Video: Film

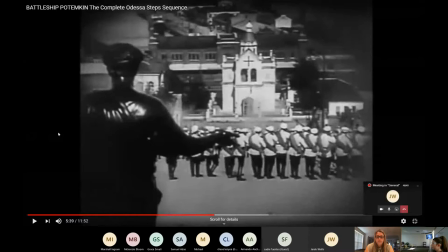So that idea of going back and forth from the guys holding to the guns to the guys running to the people hiding to the people falling dead on the steps, having those short brief shots all put together is what montage is.
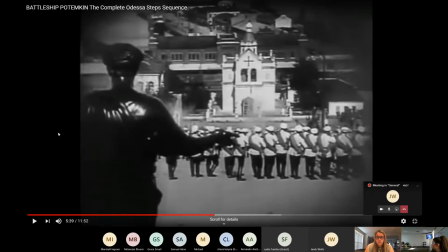It's having brief shots put together in a way that tries to elicit some sort of emotion from us. This one's supposed to make us feel scared for the people that are suffering from the atrocity.
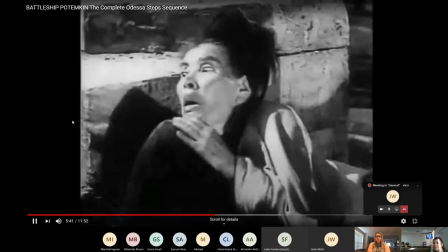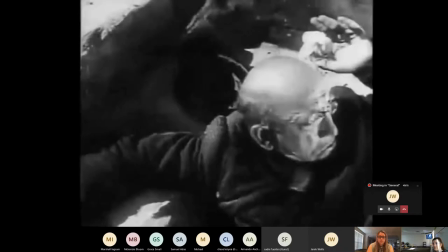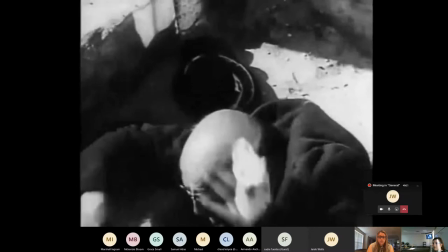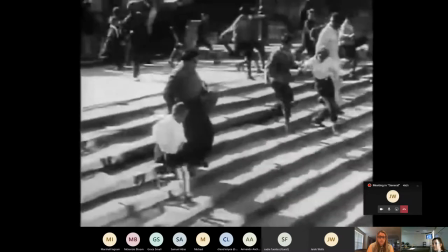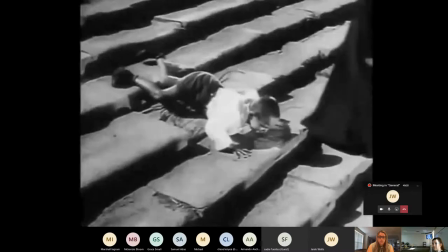Thank you.